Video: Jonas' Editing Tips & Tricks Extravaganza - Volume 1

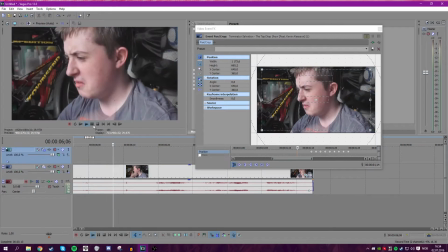12:25 Tap Chef, what did you do with this clip? But who cares? So now we got a slap. There you go.
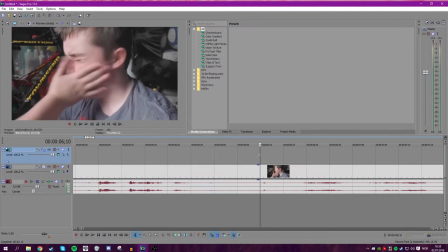12:31 It looks I don't know if it even looks good or not. When you want it to look like there's an actual impact, you're gonna want to add like a flash or something. So what do? You go to the media generators. Want to go to, and then you're gonna want to take the white one, because then you're gonna give the illusion that is the flash.
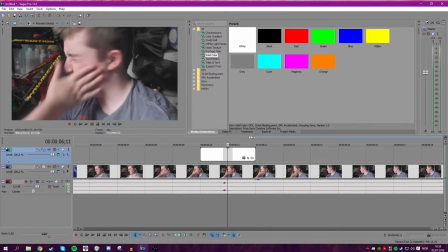12:47 You cut it, and I say we do find out like,
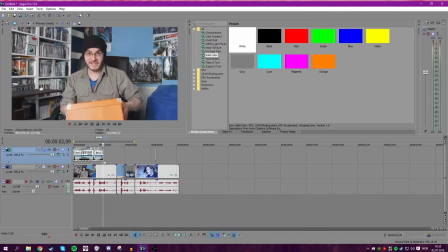12:53 yeah, and also because I have done shit with the motion tracker over here, it will affect that on the track.
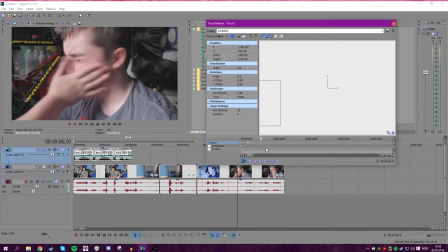12:59 So what you're gonna want to do, you're gonna want to just go in here, go back to the track motion when you're at the point with where you added the color,
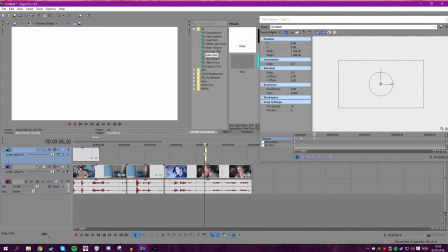13:06 restore box, and then you're gonna want to go to the end of that clip as well.
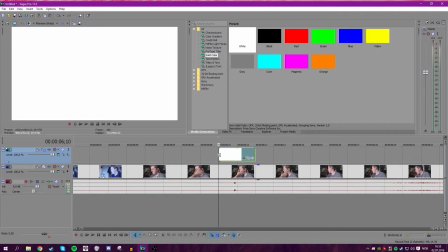13:11 And then add another frame just so it stays in place. So what you're gonna want to do is now that you had the slab, okay. Yeah, that looks pretty nice. So what you're gonna want to do, you're gonna want to add like one of these.
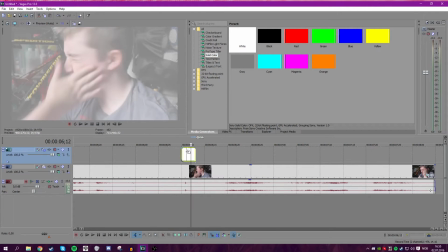13:25 You're gonna want to have two frames where it like fades out. Which you do by just like, if it like this, you just go to the corner and you just do like this.
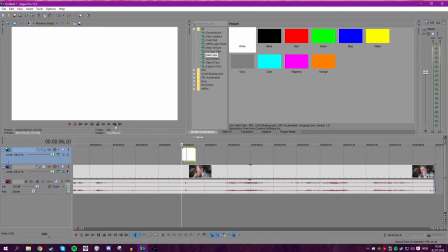13:33 This is a very advanced version of Sony Vegas. This is like a bot version. This is like a legit version. You can crack it very easily, but I think you should buy it.
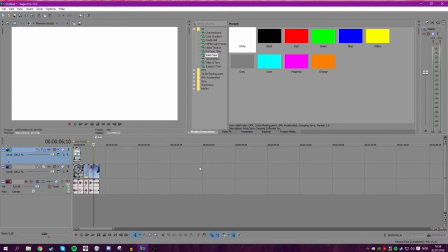13:40 It's a good software.
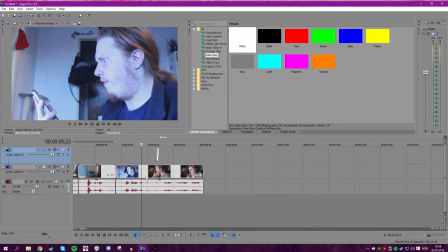13:41 Okay, so now you have a slab with a bit more punch thanks to a shake and a white color flash.
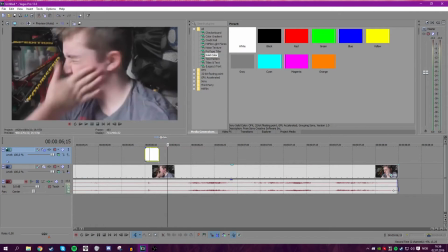13:52 Yeah, look at that. Cool. And then you're gonna want some After Effects thing, like if you've ever been punched,
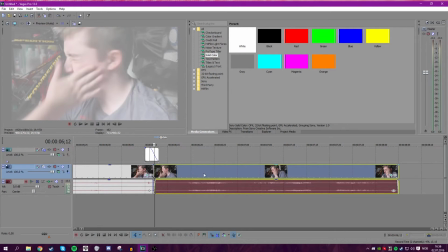14:00 like I don't think you've ever been faced, but if you got like a bolt to the face or something, like hit your face or fell or something, and like you kind of need to readjust your sight because of the shock, right?
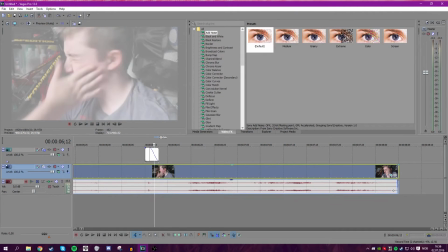14:10 So what you're gonna want to do, you want to go to Video Effects. Wait, you're gonna want to find the place where it kind of zooms out.
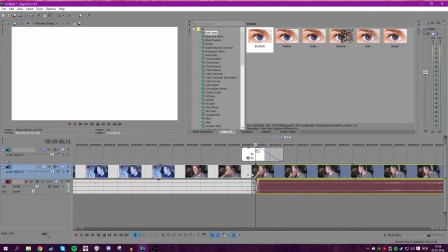14:17 You're gonna want to take it on here, I guess, where it's still white because you don't want to see the cut. So you go to Video Effects. You go to, let's just find it.
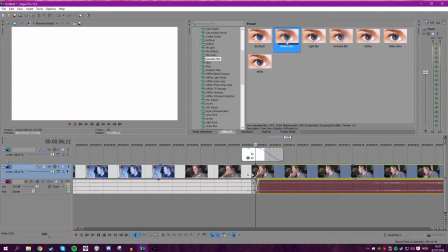14:35 Gaussian blur, and you're gonna want it. You can take whichever you like, but you need to consider how long will it take for it to like readjust the sight. We'll do it with the medium blur for now.
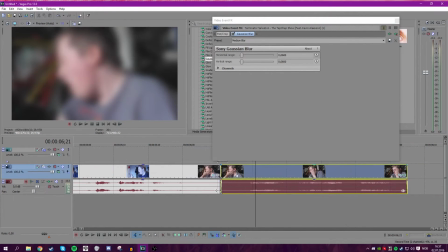14:46 Okay, so now we have this, right, and then you will see that there is like, oh wow, that's a lot of blur. That's just, you can't see anything. But that's where the cool thing comes. If you click these two, you can animate the blur.
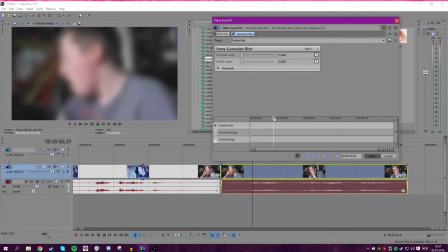14:59 Now you get a timeline here too. It's so cool. And then you're gonna want to find an appropriate point. You're gonna want to make point, right? And then just drag this down.
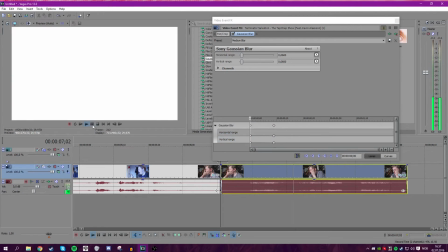15:11 So then when he gets to slap, I need to watch the title.
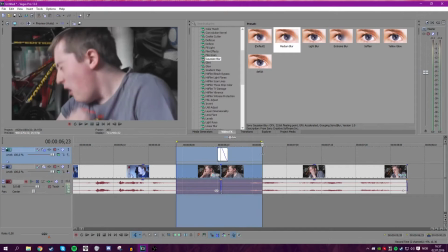15:17 Oh, what was that for?
There you go. Doesn't that look lovely? Doesn't that look amazing?
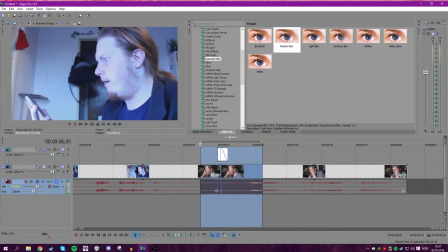15:25 Let's just find the actual slap.
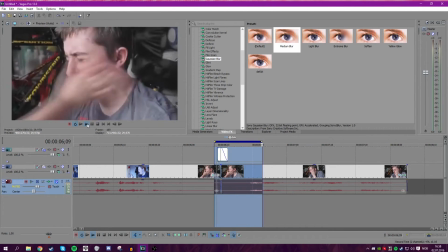15:31 So now you got a bit of a slap, just with a little bit more punch and a little bit more.
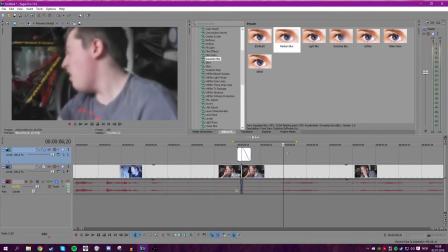15:36 Okay, so what you're gonna want to do now is that, oh hey, like it's kind of a bit boring with just this blur.
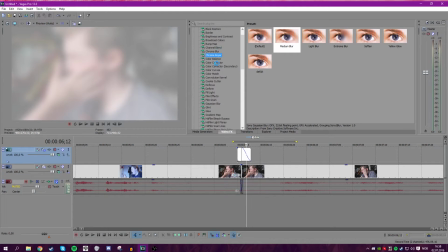15:43 So you're gonna want to go back to video effects, and you're gonna want to find this thing called color corrector. You're gonna want my default pink. No, that's not here. We'll take the red highlight, right?
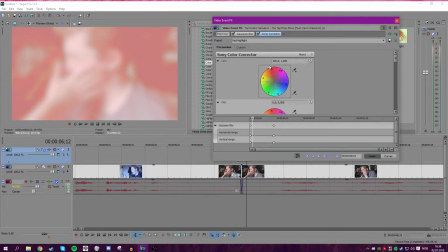15:57 And what you're gonna do, you just want to make it red as fuck, dude.
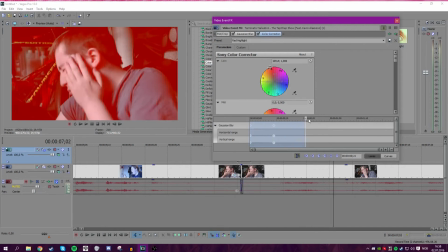16:01 So now that this is now like red as fuck, you're gonna want to do the same thing. You click this, and then you readjust it until it's like about the default thing, right? So now you got. Look at that. It adds drama.
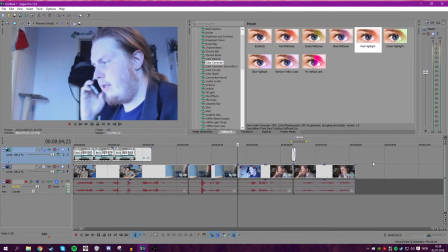16:19 And you know what you can do in order to give this a bit more edge is add some black lines. Now that you can do with anything.